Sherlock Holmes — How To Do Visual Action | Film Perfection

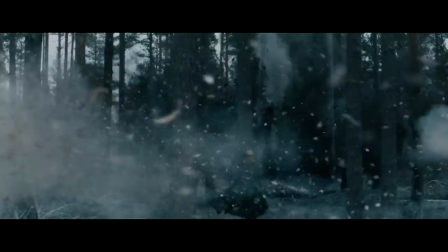Another visual trick A Game of Shadows utilizes that Harry Potter doesn't is slow motion.
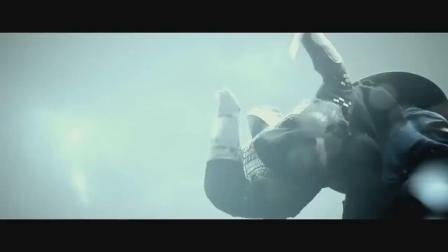Some audiences today believe that slow motion has become an overused cinematic cliche, and that's a fair argument to make.
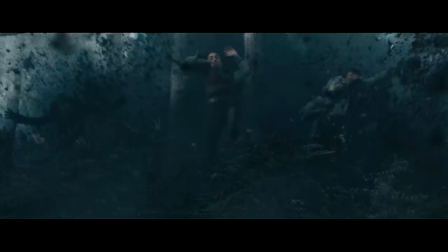But regardless, I'd say that slow motion as a visual tool can still be very effective if only used properly,
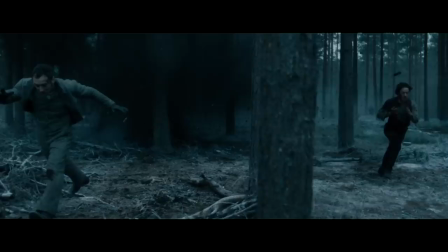which I believe is exactly what this Sherlock forest chase sequence does. Just like with the snorricam effect, these slow-motion shots are very cool to look at,
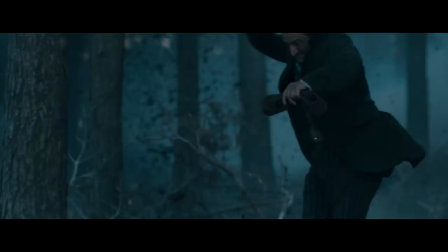but once again they also serve a more practical storytelling purpose, as in they help build up moments. Moments like this.
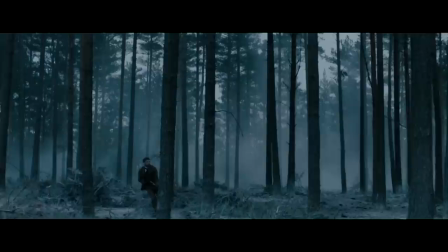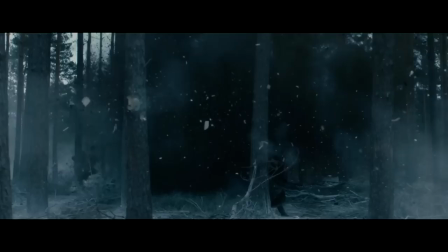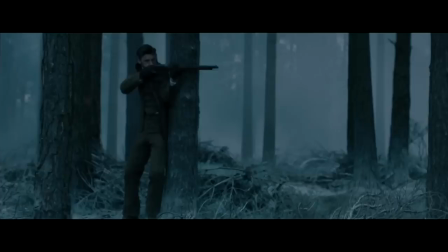Did you see it? Did you register it? Of course you did, because of the slow motion.
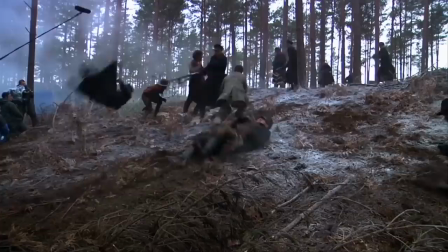You saw the gunshot, you saw the impact, you saw the reaction.
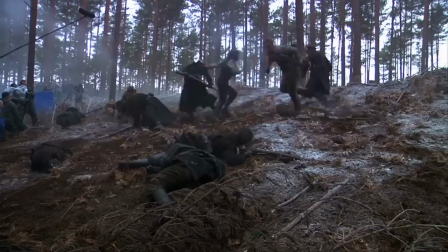You just witnessed an emotional moment, and you did it without ever having to stop and break momentum, all thanks to slow motion. Take the slow motion away, you also lose the moment.
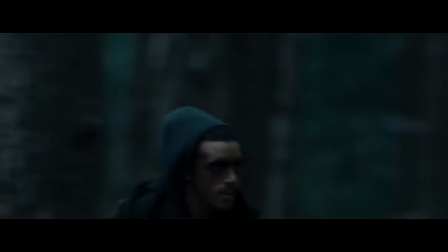In the Harry Potter chase, there are no moments.
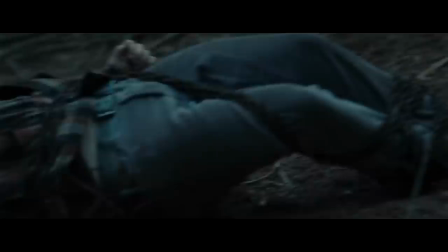There is a time when Ron Weasley gets caught by the bad guys, but that's not an actual emotional moment.
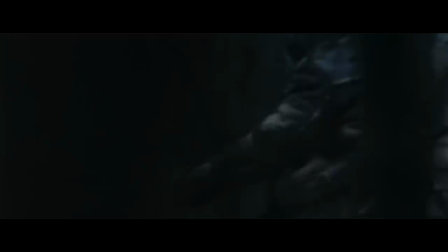Why? Because it's missing one key ingredient, the reaction.
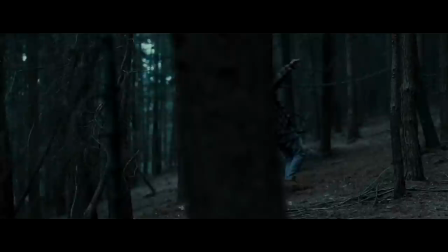We see the gunshots, or in this case a magical chain being flung from a wand, I guess, I don't really know, and we also see the impact.
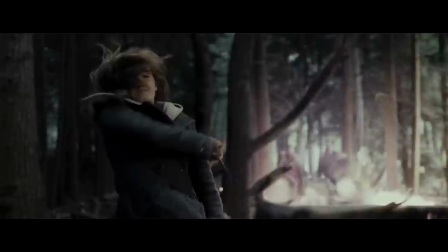It's quick, but we do see it. What we don't see is the reaction,
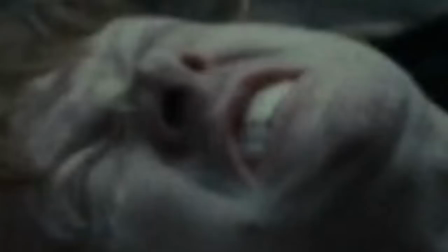since even though our dear little Ronald just suffered a severe chase-ending tumble neither one of his so-called friends ever
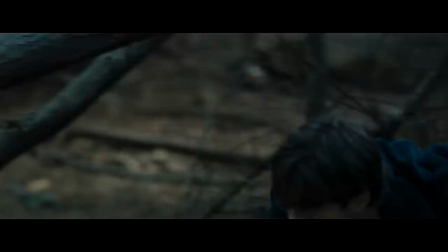even bother to notice they don't look they don't react at all
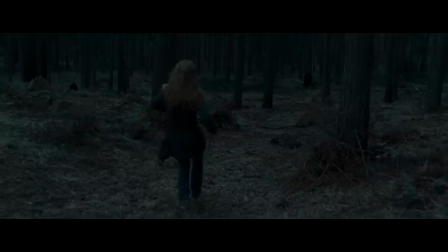this is the case because there is no way to properly visually convey this
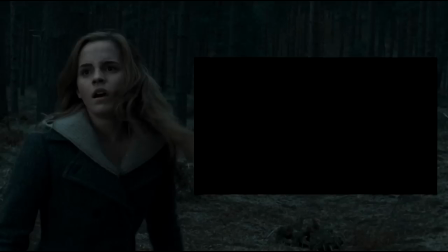reaction not without breaking momentum well no way except for maybe one
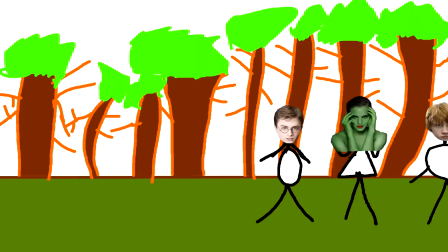the proper use of you guessed it slow motion my
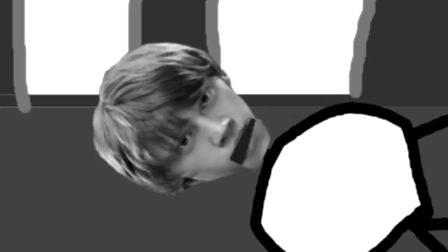dearest friends i have been caught by magical chains shot out of magical wands Therefore now I am fallen and cannot get back up.
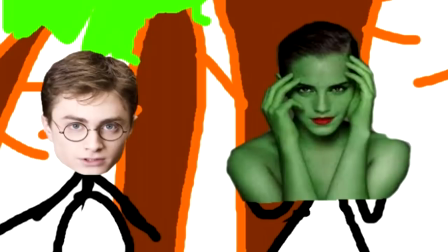Please help me my friends.
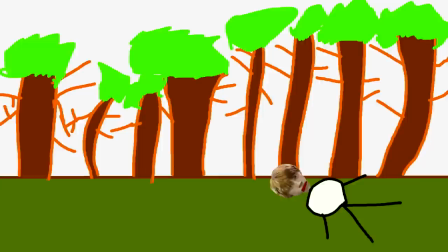Bloody hell!
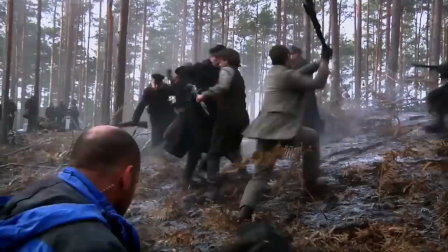As I mentioned before, the concept of running in the woods in of itself isn't anything too visually spectacular.
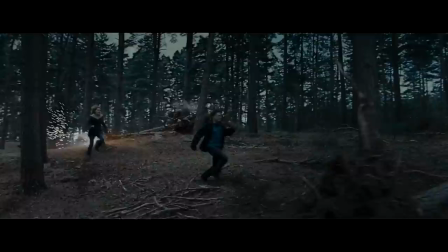So to combat this, both films do whatever they can to make it spectacular.
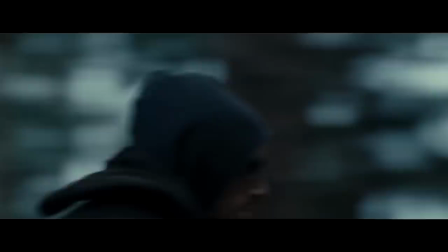They add the element of chase, they add stakes, explosions, projectiles, fancy camera movements, you name it.
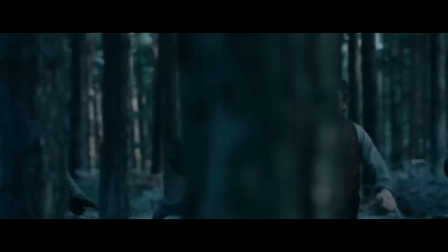And in my opinion, both sequences accomplish what they set out to do. The difference is, A Game of Shadows always seems to do it a step better.
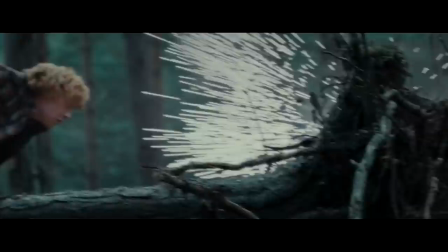First off, most of the sense of danger in Harry Potter is created with sound effects.
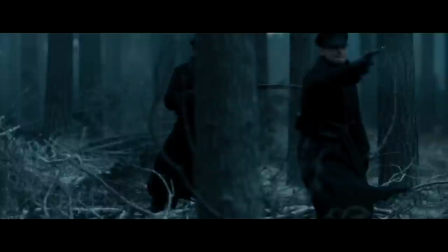It gets the job done. But in Sherlock Holmes, in addition to sound, the filmmakers also make sure to actually show the danger.
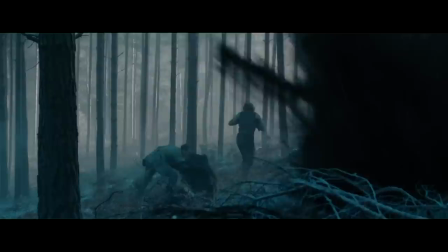We see bullets hit their targets, we see mortars throw dirt. We can hear it, and we can see it.
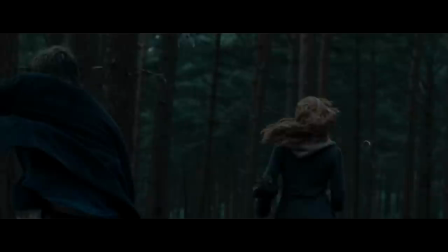I'd say A Game of Shadows is also more visually consistent.
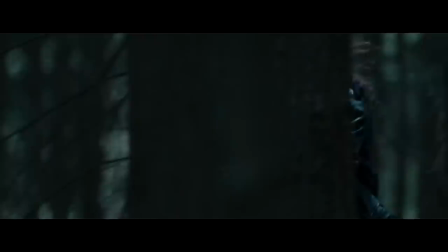For example, in Harry Potter, the direction of movement at the start is to the right, but then midway it suddenly changes to the left.
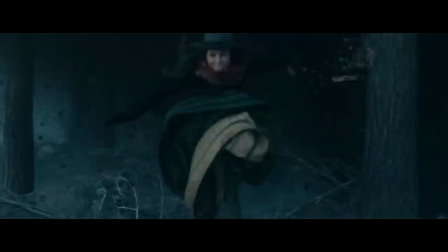It's not a big deal, but it does kind of take away from the sense of momentum.
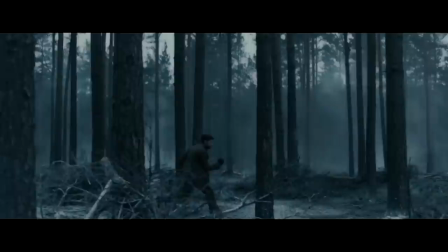Sure, Sherlock does take some liberties too, but for the most part, the direction of movement in this sequence always stays toward the right.
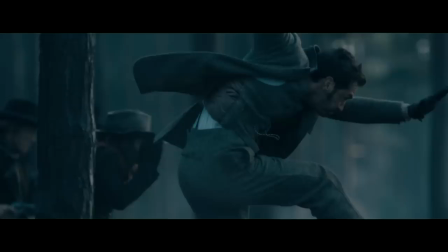And this small fact of consistency not only makes the action easier to follow, it also maintains the audience's feeling of momentum.
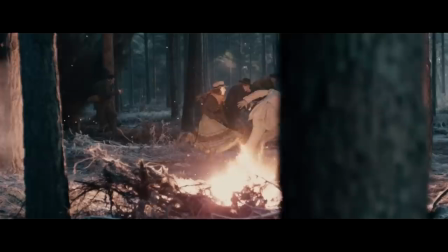If I had to differentiate these two forest chases with one single visual,
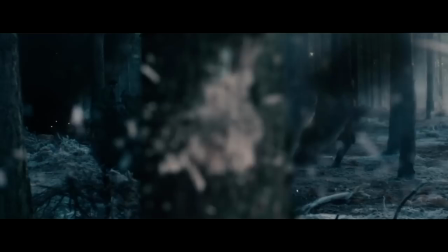it would have to be this shot from Sherlock where a bullet tears through a tree in the foreground.
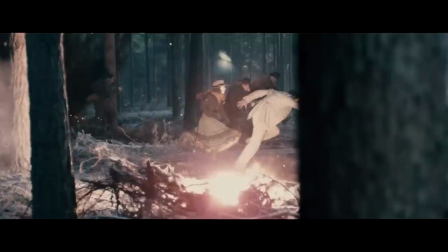Objectively, this shot doesn't have to be there. The scene would work just fine without it.
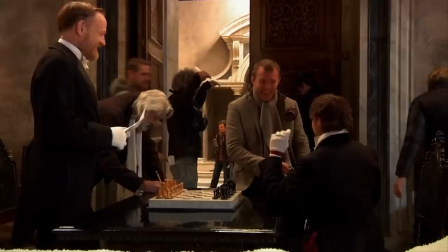But that's the thing about director Guy Ritchie.